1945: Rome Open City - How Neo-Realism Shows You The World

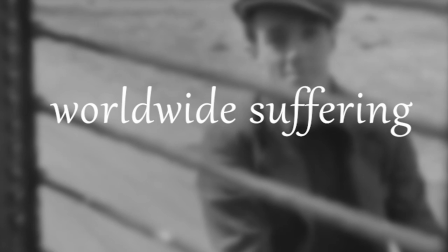[4:07]
It seems unbelievable that at a time of worldwide suffering, there was such a proliferation of films as non-existent,
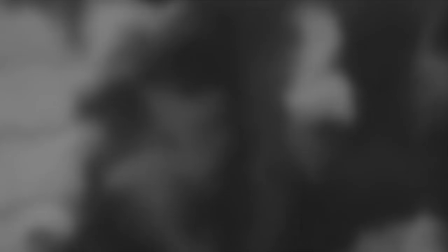[4:15]
as empty, and as alien to the national identity as are commercial films of these years.
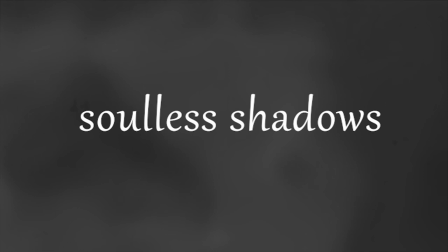[4:21]
They were full of gesticulating, soulless shadows speaking the language which would be quite incomprehensible today.
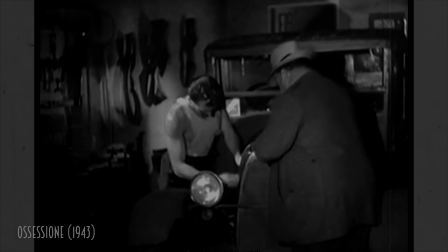[4:28]
It was in opposition to these soulless shadows that Italian neorealism emerged. As with all film movements, it's hard to pin down a specific origin,
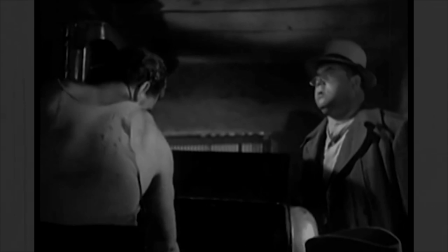[4:37]
but most argue that neorealism can be traced back to Lucchino Visconti's 1943 film Obsession.
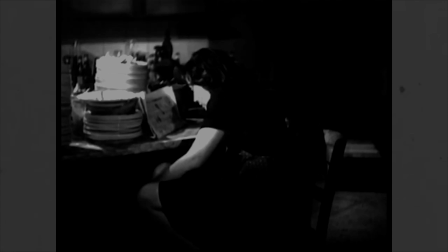[4:43]
The adaptation of James N. Kane's The Postman Always Rings Twice wasn't truly neorealist,
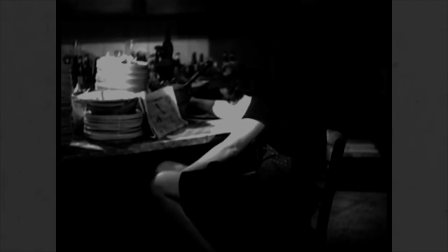[4:49]
but it preceded the movement in its dark and gritty tones and its realistic portrayal of a poorer working class.
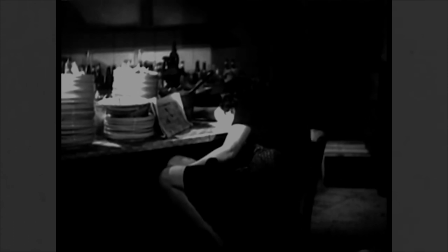[4:56]
Its bleak worldview was so unprecedented and controversial that at the film's premiere,
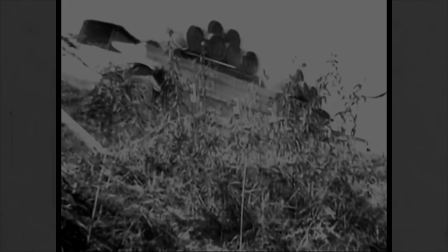[5:01]
Mussolini's son, a film critic called Vittorio, cried, This is not Italy, before storming out of the theatre.
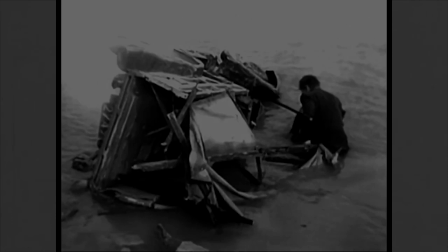[5:09]
The film was subsequently banned, and all copies, bar one, were destroyed.
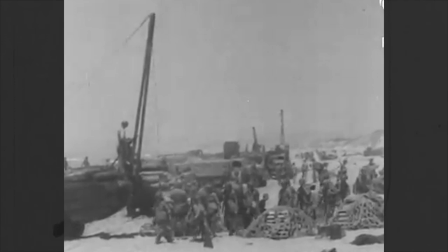[5:13]
Later that year, the situation in Italy deteriorated. The Allies landed in Sicily, Rome was heavily bombed for the first time in the war,
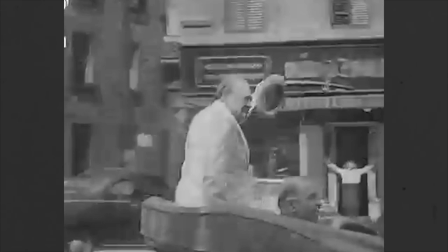[5:22]
and the fascist government of Mussolini fell and was replaced with a Nazi puppet government, the Italian Socialist Republic.
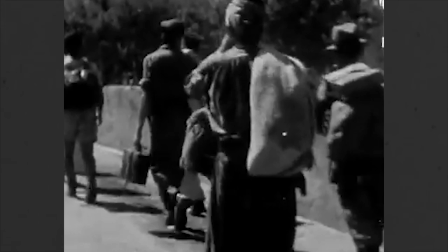[5:30]
The occupation of Italy saw many Italians living in extreme poverty, hunger and deprivation.
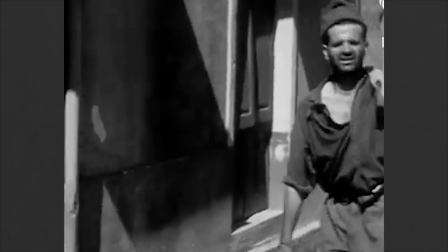[5:36]
Needless to say, Italy's film industry slowed to a trickle and almost ceased entirely.
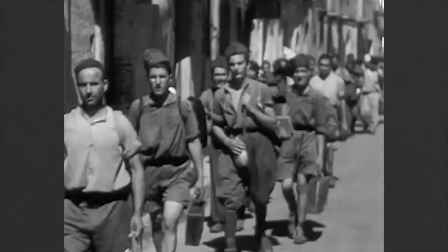[5:42]
But there were still a few filmmakers in the country dedicated to their craft,
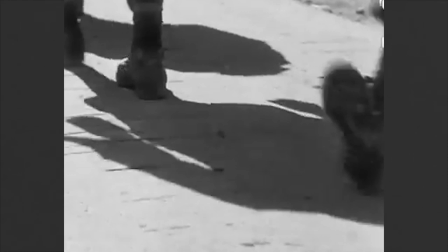[5:46]
and they carried with them the same desire to show Italy as it really was as laid out in and Visconti's obsession.
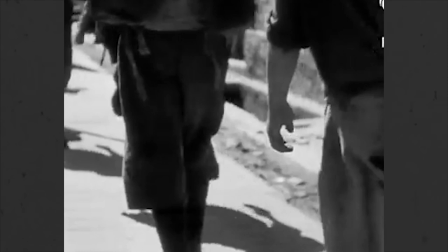[5:53]
Far from the glossy world presented by the white telephone films,
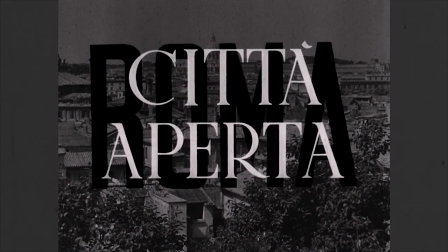[5:57]
they wanted to examine the lives of real Italians, to use the camera as a tool for examining the real Italy.
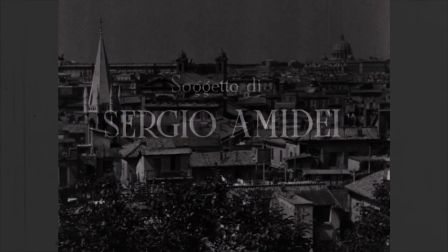[6:04]
In 1944, Roberto Rossellini started production of Rome Open City, and it would mark the true beginning of Italian neorealism.
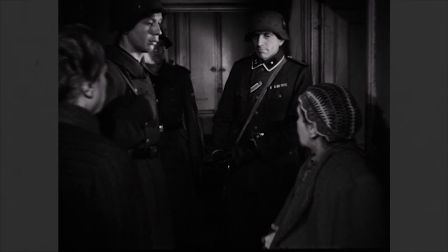[6:12]
But with Italy's film industry essentially destroyed,
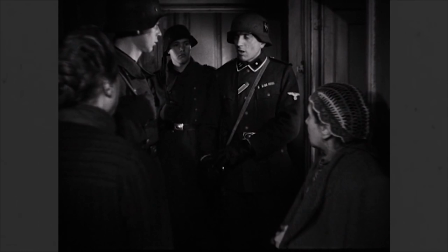[6:15]
it was almost impossible for the filmmaker to gain access to even the most basic filmmaking equipment.
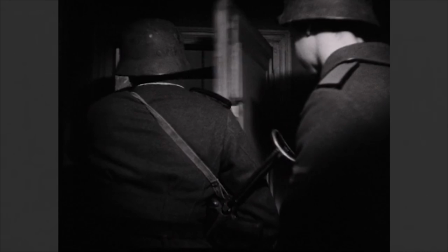[6:22]
To add to this difficulty, the city of Rome itself was almost in ruins.
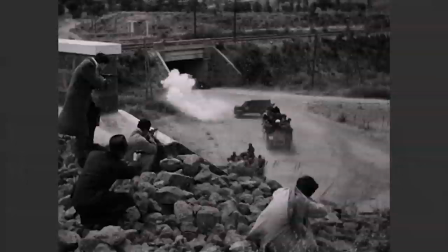[6:27]
It was in the solution to these challenges,
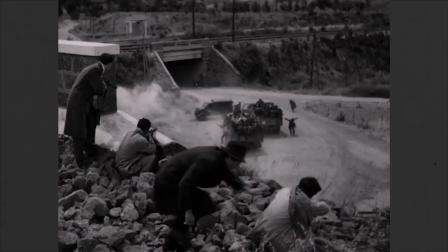[6:29]
the innovations required to make a film in such a desolate environment that gave neorealism its distinctive characteristics.
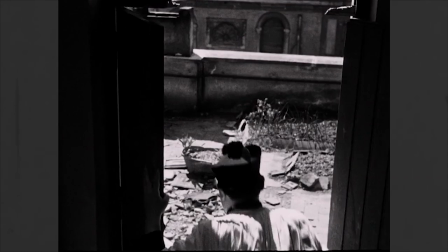[6:37]
To get the film made, Rossellini took to buying film on the black market, piecing together different types of film stock to make reels.
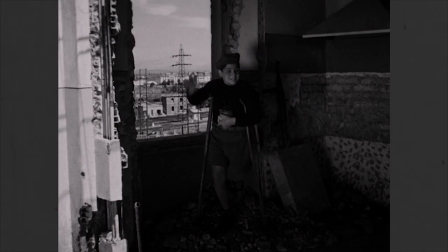[6:45]
The varying image quality combined with handheld held shots lends a feeling of authenticity and documentary style,
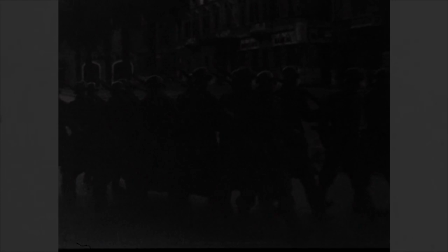[6:52]
as if the events captured really happened. The opening shots of the film show us German soldiers patrolling war-torn streets, singing marching songs, presenting the film as almost more of a historical document of life in Rome than a work of fiction.
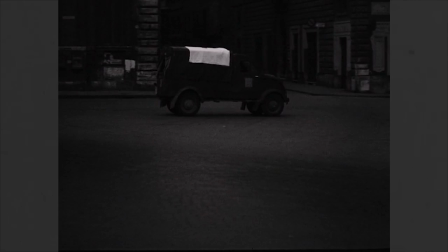[7:07]
With limited resources, the film was produced using whatever was available in time, and one of the things shared by all Romans was Rome.
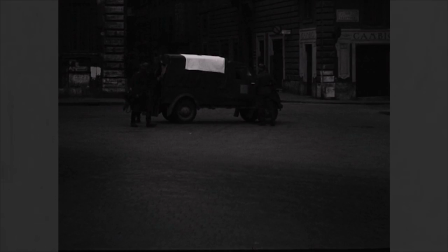[7:15]
For Rossellini, the city itself became a studio.
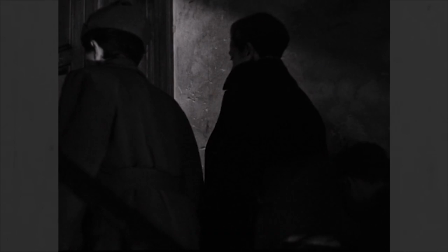[7:19]
Shooting on location just two months after the end of occupation meant that the locations themselves told a story.
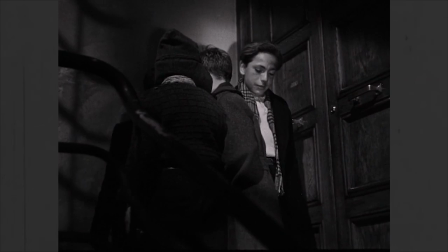[7:26]
Dirty hallways and ruined buildings tell the tale of the poverty inflicted on these people.
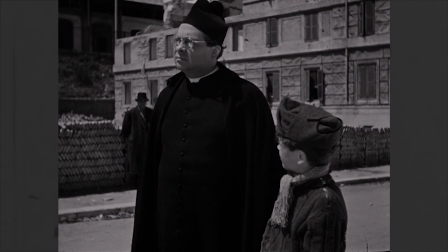[7:31]
Rubble in the streets echo the horrors of war that sounded just a few months before.
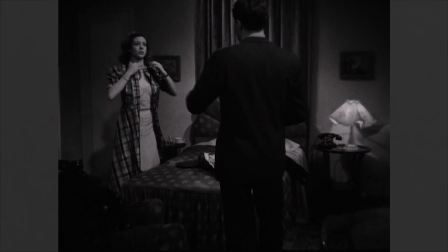[7:36]
While it is true that some scenes were shot in studios,
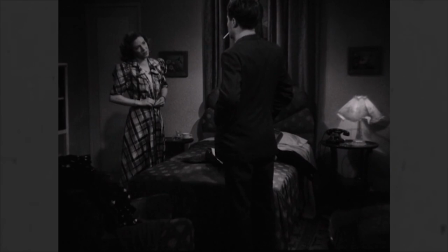[7:40]
location shooting would become an integral part of future neorealist films, lending it a sense of veritacity.
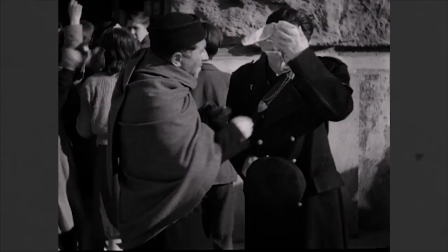[7:47]
This effect was only intensified by the use of locals and unknown actors.
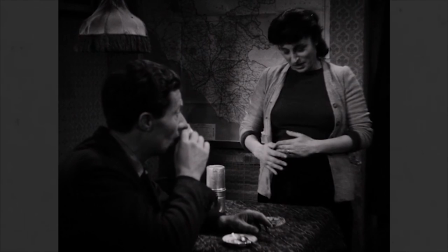[7:52]
Rossellini did use two big-name actors in Aldo Fabrizzi and Anna Magnani,
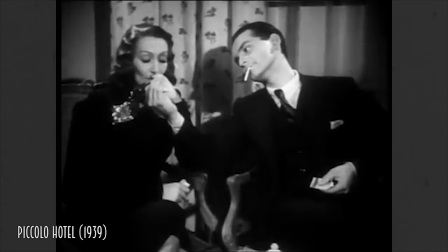[7:58]
but the rest of the cast was made up with unknown actors and locals from around the town.
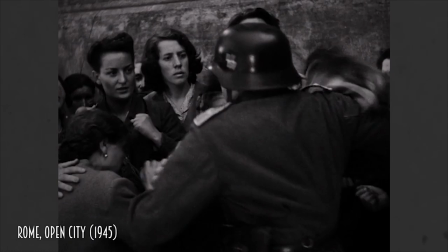[8:03]
Gone were the glamorous starlets of the white telephone films, and in its place were the rugged survivors of a real war,
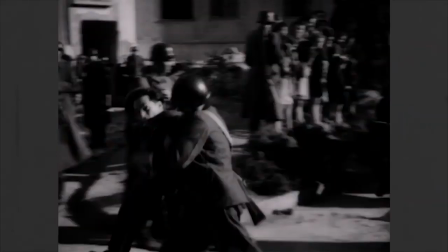[8:10]
people who had lived through the same horror that they were now depicting.
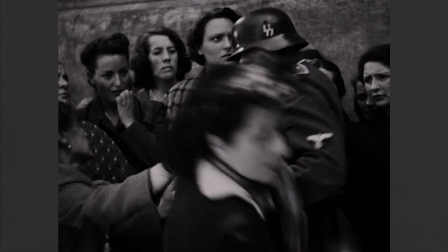[8:15]
Rossellini played loose with the script, allowing his actors to improvise their scenes where they saw fit,
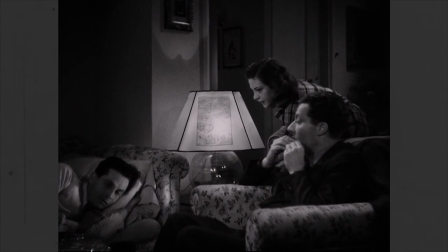[8:20]
leading to a much more naturalistic tone that had come out in Italy or Hollywood before.
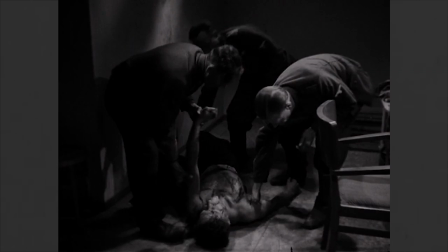[8:26]
The realism served as a counterpoint to moments of high drama, a woman being gunned down in the street,
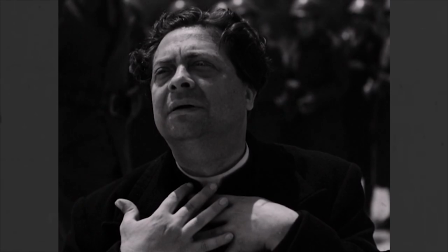[8:33]
a resistance leader being tortured, a priest asking God to forgive his executioners.
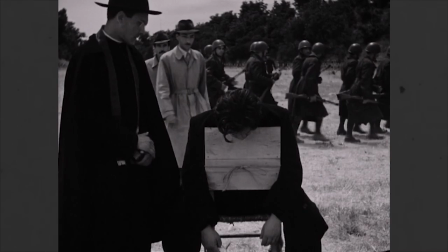[8:39]
These moments are made more impactful because of the starkness and the reality of the film that surrounds them.
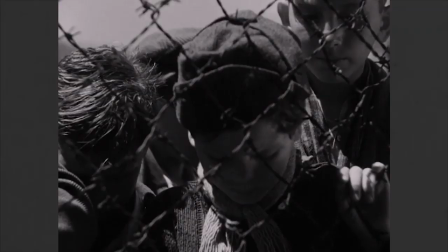[8:45]
They reflect the real events that happened in Rome just one year before.
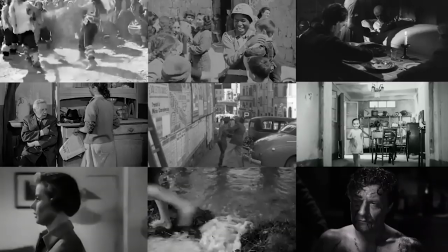[8:50]
All of these elements add up to what would become the basis for Italian neorealism, a style that would indelibly change the landscape of cinema.
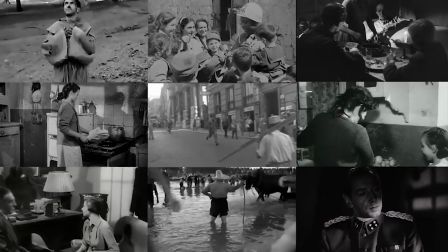[8:59]
Some argue that the true origin of neorealism lies in Rossellini's follow-up film Paisa,
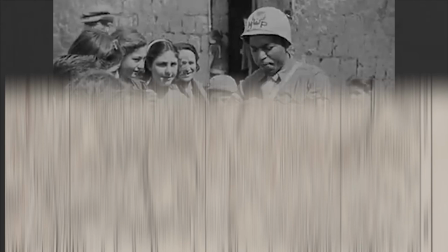[9:05]
which lent much deeper into the aesthetic of neorealism, doing away with all sets and known actors.
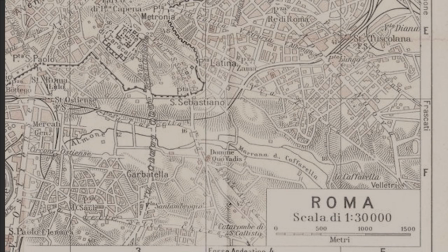[9:11]
But as Rossellini said, his films were born from a tremendous need for truth and were about maintaining a moral position more than a style.
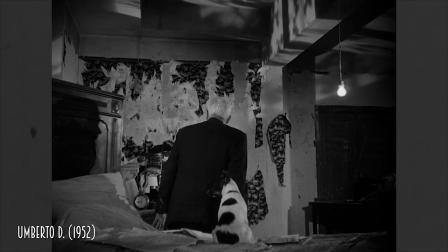[9:20]
To boil them down to just a style or an aesthetic does something of a disservice.
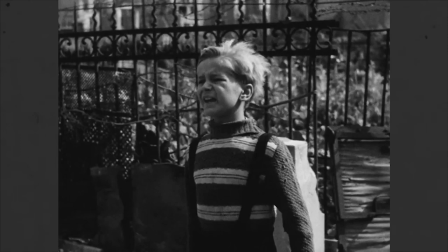[9:25]
They amount to more than just handheld shots of unknown actors, more than just fictional stories taking place in real locations.
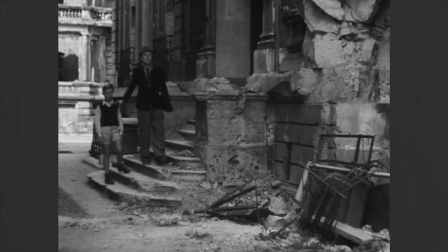[9:33]
These were films designed to cut through the soulless shadows and to use cinema as a magnifier of truth.
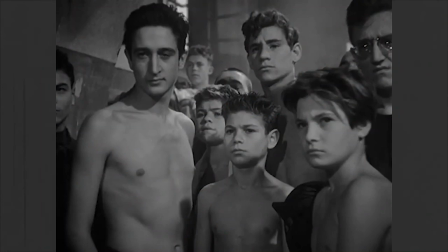[9:39]
The immediate legacy of Rome Open City is obvious. The incredible films that came out of Italy in its wake amount to some of the greatest films ever made,
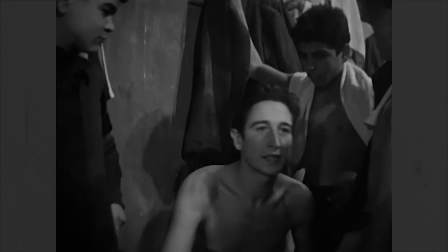[9:48]
and they all try to show us the real world through different perspectives. Children in Shoeshine, Parents in Bicycle Thieves,
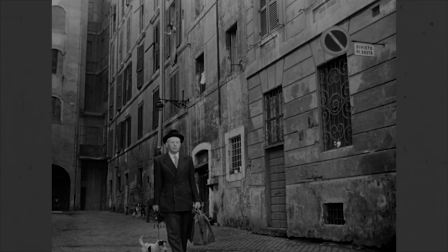[9:55]
and The Elderly in Umberto D. By the mid-1950s, Italian neorealism began to fall out of favour.
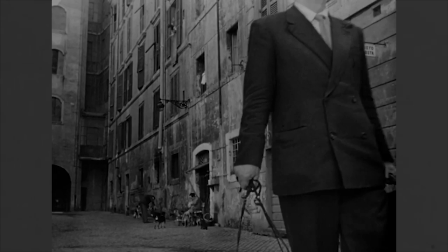[10:02]
As life in Italy became less and less difficult, the need for these kind of films dried up, and audiences looked elsewhere for their entertainment.
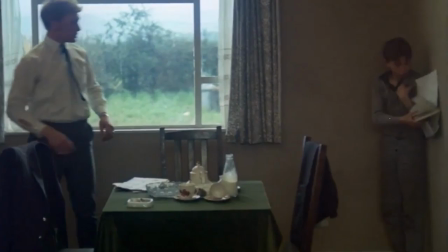[10:11]
But that's not to say that Italian neorealism died out. Its influence can be felt in films like Kez, and mumblecore films like Funny Ha Ha.
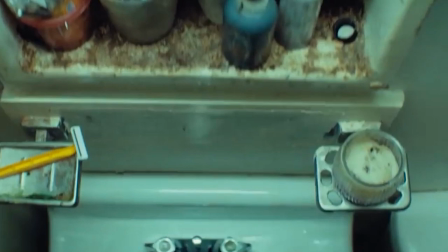[10:20]
Even a film like Moonlight, though much more stylised and clean looking than any of the Italian neorealist films,
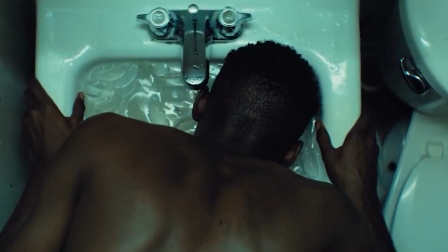[10:27]
carries with it the same moral position, the same need for truth as Rossellini's films.
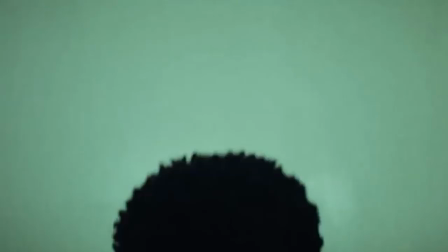[10:33]
Italian Neorealism may have come and gone, but its legacy left us with a question.
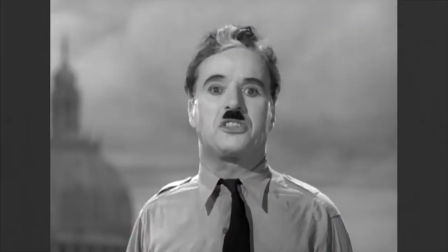[10:38]
What is cinema for? Some films are made just to entertain, some make grand political or philosophical statements,
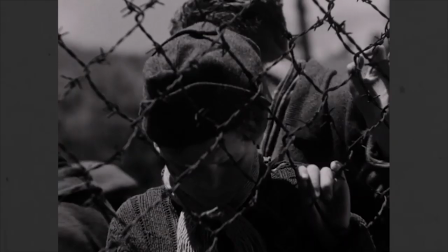[10:46]
but what Rossellini proved is that the cinema can be about us. All of us, the world we inhabit and how it affects us.
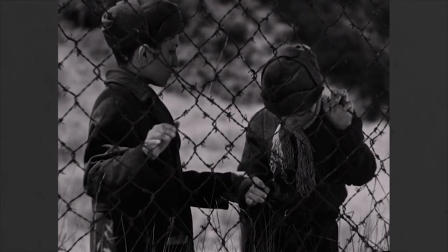[10:53]
Italian Neorealism ran from the early 40s with films like Obsession and Realm of the City
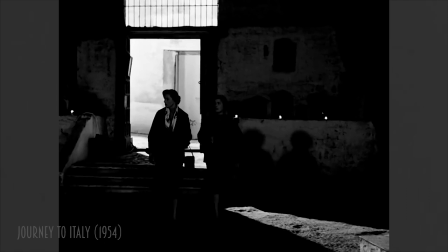[10:59]
and wound down with Umberto D and journeyed to Italy in the mid-1950s.
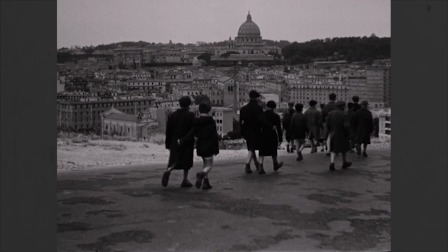[11:04]
But you can see its fingerprints all over the screen, in films that are trying to cut through the soulless shadows and show you the world as it truly is.
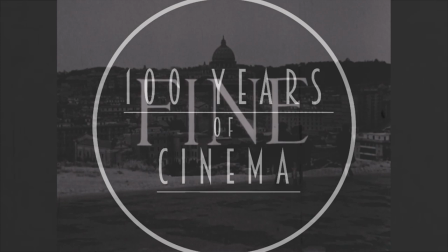[11:13]
Thanks for watching 100 Years of Cinema, my name's Charlie.
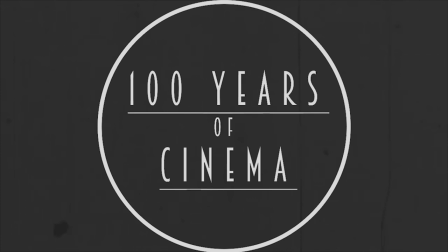[11:16]
If you're new to Italian neorealism, the three films you should check out are Rome Open City, The Bicycle Thieves and Shoeshine.
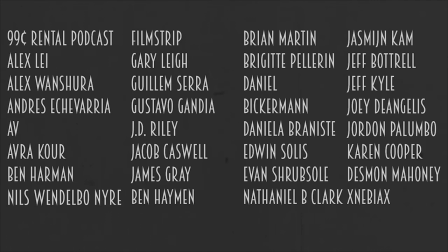[11:23]
First of all, I want to say a massive thank you to everyone that supports me on Patreon, particularly Karin Bensinger.
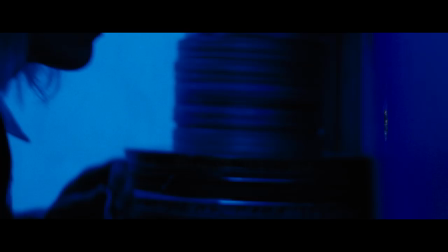[11:29]
Thank you all so much for supporting this project. It really helps me in getting the resources I need to keep this channel going.
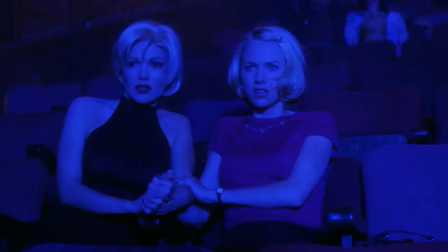[11:35]
I also want to thank Mubi for sponsoring this video. Mubi is an incredible streaming site that brings you some of the best films from around the world.
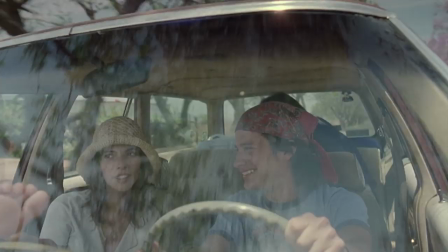[11:42]
They bring you a new film every day so there's always something interesting to watch. It's a great place to discover new and interesting films and they do a great job of shining a
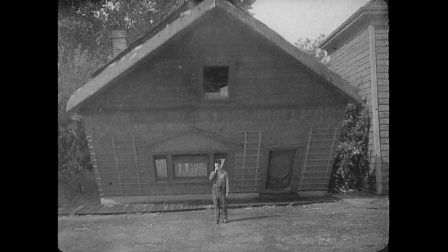[11:51]
light on spectacular cinema that otherwise might find it hard to land a wider audience. Head over to Mubi.com slash 100 years to get yourself a 30-day free trial.
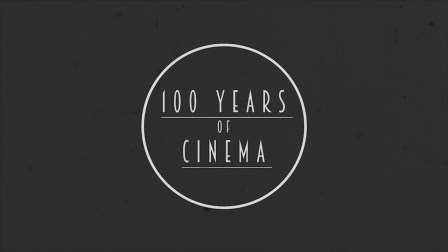[12:02]
Check out more of my videos on the screen now, subscribe, and click the Patreon button to help support this channel. Thanks for watching, I'll be back next time with a film from 1946.